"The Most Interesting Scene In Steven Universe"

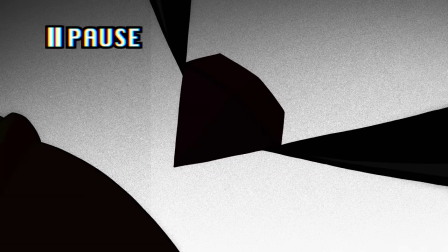(0:49)
If you'd never seen Steven Universe before, you'd have no idea what this means. But if you have seen it, and since you're watching this video I'm assuming you have, you'll know all about Steven and the Crystal Gems.
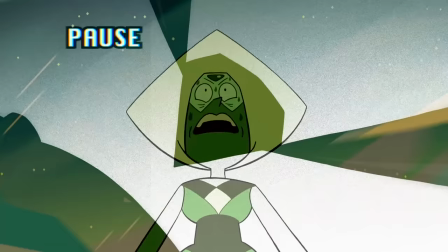(1:03)
About the villainous Diamonds and the war against the gem homeworld. You'd have seen everything up to this, the culminating moment of five seasons worth of build.
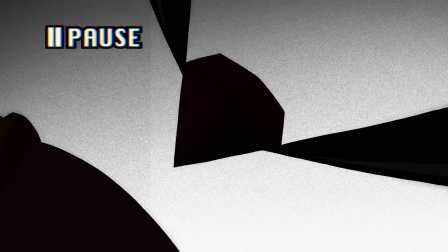(1:13)
And… you'd also have no idea what it means.
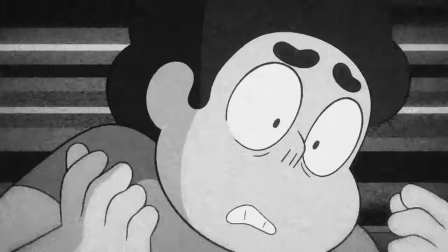(1:19)
Uncertainty is an unusual emotion to strike at the climax of a story.
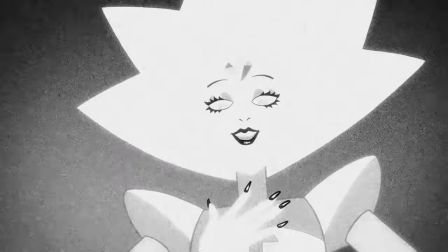(1:25)
Uncertainty is created by withholding information, but simply by the way setup and payoff works,
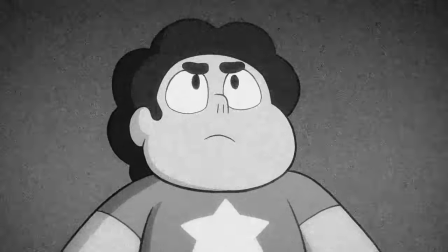(1:31)
the audience should have a pretty good idea where things are headed when we're this close to the end.
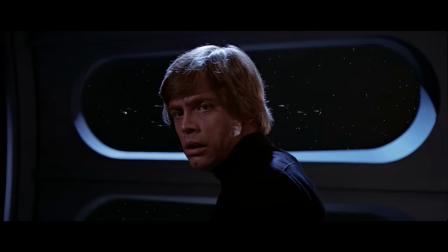(1:37)
Like, maybe you don't know exactly how Luke is going to defeat the Emperor, but you do know that's what he needs to do before the story ends.
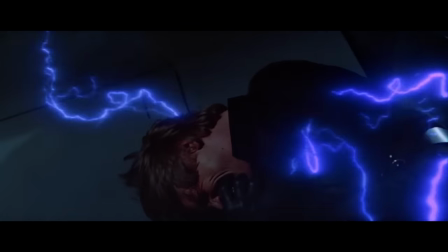(1:46)
And maybe you don't know Darth Vader will end up sacrificing himself to save Luke, but you'd probably sense it's about to happen shortly before it does.
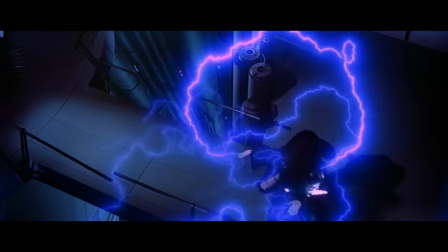(1:54)
Because the story has already laid the groundwork to justify it.
I know there is good in you.
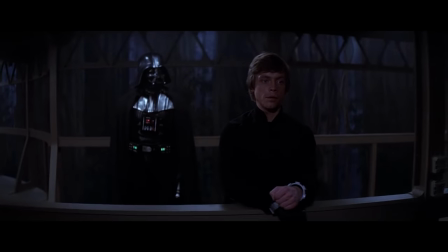(2:01)
You can't plant the setup without implying some notion of what the payoff will be.
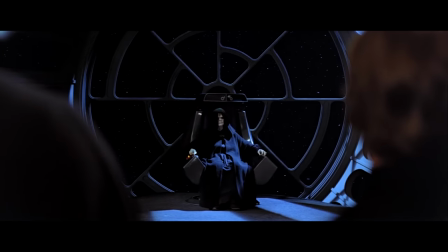(2:06)
That's That's what makes the payoff satisfying, otherwise the audience wouldn't recognise the payoff when it happens.
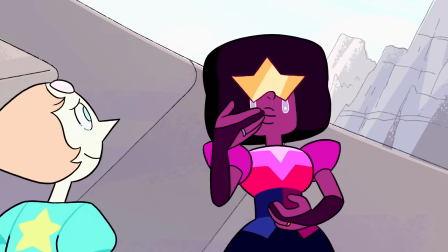(2:12)
Steven Universe's ending works the same way, of course. It pays off years of setup and reaffirms the core message of the show.
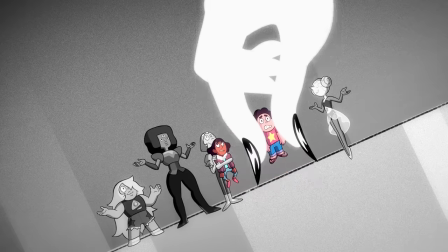(2:20)
But in this scene, only moments before the show delivers its biggest payoff, it's genuinely uncertain what will happen next.
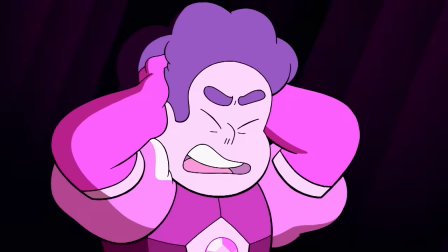(2:28)
Somehow it manages to convince you that maybe, just maybe, the very opposite might be true.
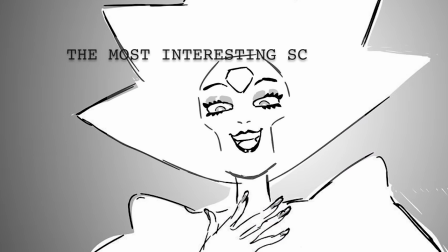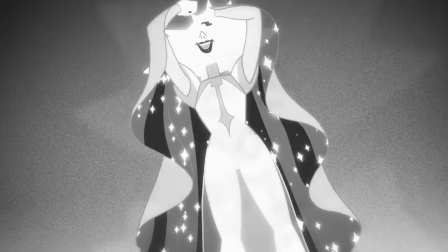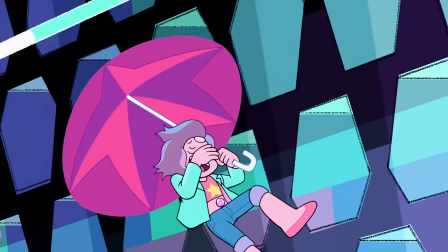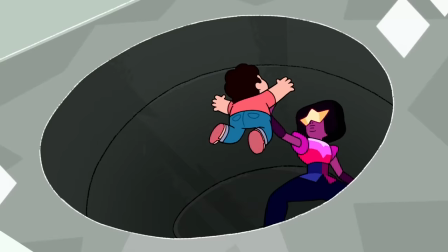(2:55)
Change Your Mind is the finale for Steven Universe's fifth and final season.
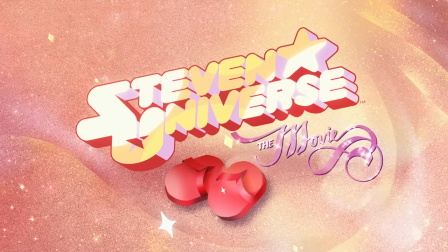(3:00)
Though it would be followed by Steven Universe the movie, as well as the limited epilogue series Steven Universe Future,
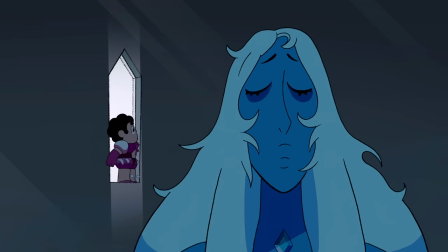(3:06)
as far as the crew knew when Change Your Mind went into production, it was to be the last ever episode.
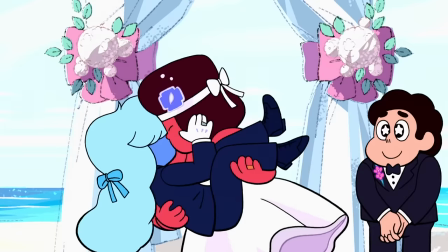(3:12)
After a long and difficult struggle with the network, creator Rebecca Sugar had succeeded in featuring a same-sex wedding in the show.
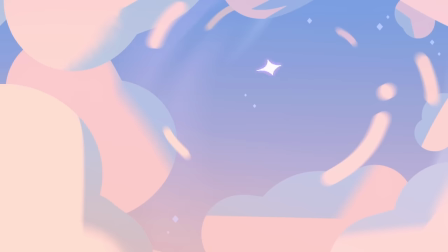(3:21)
As a result, Steven Universe was pulled in international market, and Cartoon Network decided not to renew.
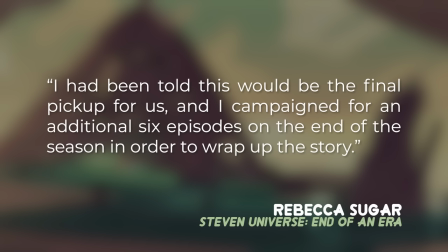(3:28)
I had been told this would be the final pickup for us, and I campaigned for an additional six episodes on the end of the season in order to wrap up the story.
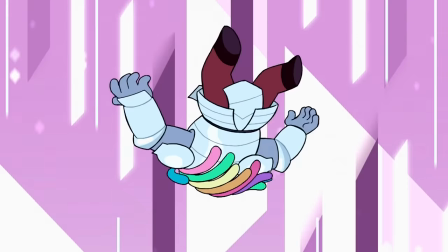(3:36)
There are some who say the finale feels rushed, and knowing what we know about its production, there's probably some truth in that.
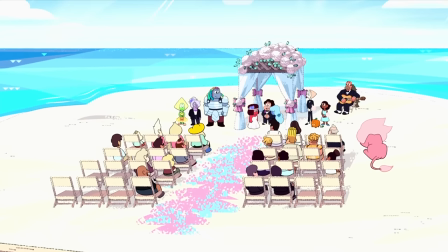(3:43)
But I will gladly accept a rushed ending for the sake of this kind of representation.
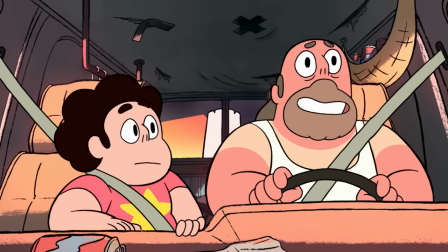(3:48) If every pork chop were perfect, we wouldn't have hot dogs!
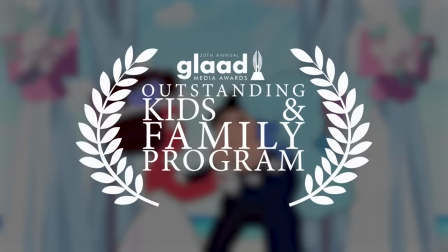(3:52)
After the wedding episode aired, Instead, Steven Universe won the 2019 GLAAD Media Award for Outstanding Kids and Family Programme.
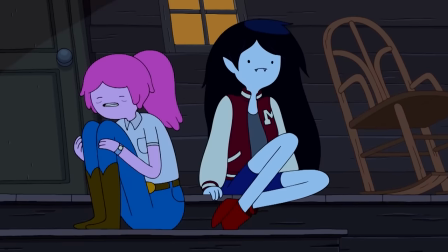(4:00)
LGBTQ plus representation is still often an uphill struggle in children's entertainment,
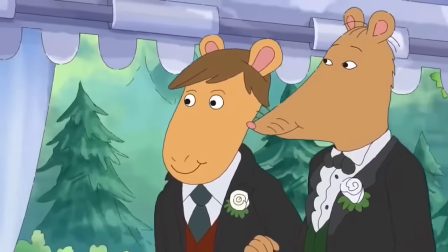(4:05)
but Steven Universe has broken barriers for other shows to follow in its footsteps.
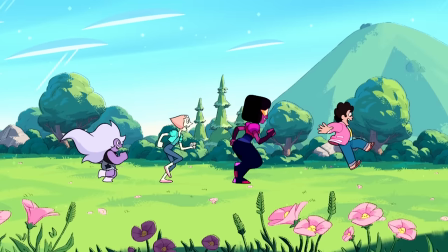(4:10)
We know now this wasn't to be the end of Steven Universe, and personally, I don't think the story is complete without the movie and future.
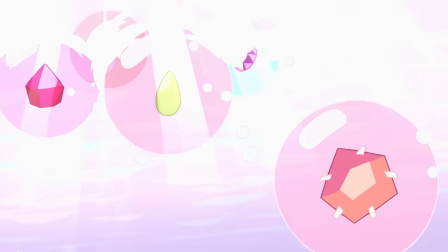(4:19)
Nevertheless, despite its troubled production, Change Your Mind still serves as a satisfying and definitive conclusion,
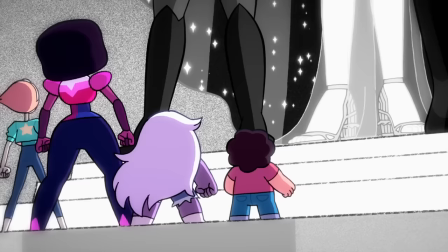(4:27)
particularly due to the final confrontation between Stephen and White Diamond. You know, you're like, well, of course Stephen's gonna win the day, right?
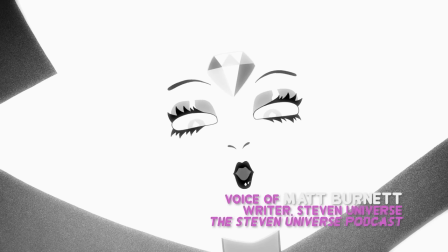(4:35)
But there was just enough there that, like, I feel like when that happens and there's that commercial break,
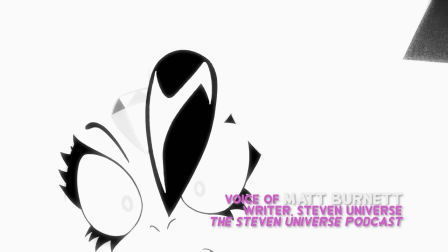(4:40)
I feel like there is a genuine tension of, like, you don't know what's gonna happen.
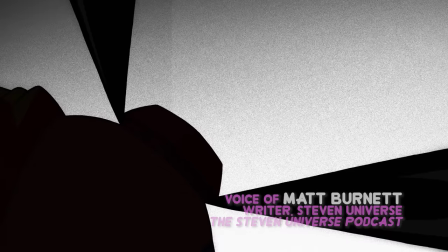(4:45)
We've given you enough that it could go either way. Is Steven really Steven?
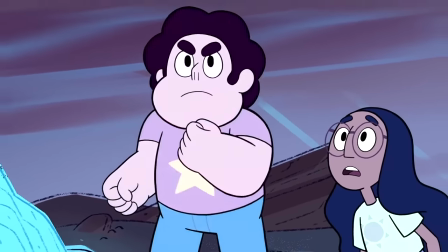(4:51)
It's a question that should have an obvious answer.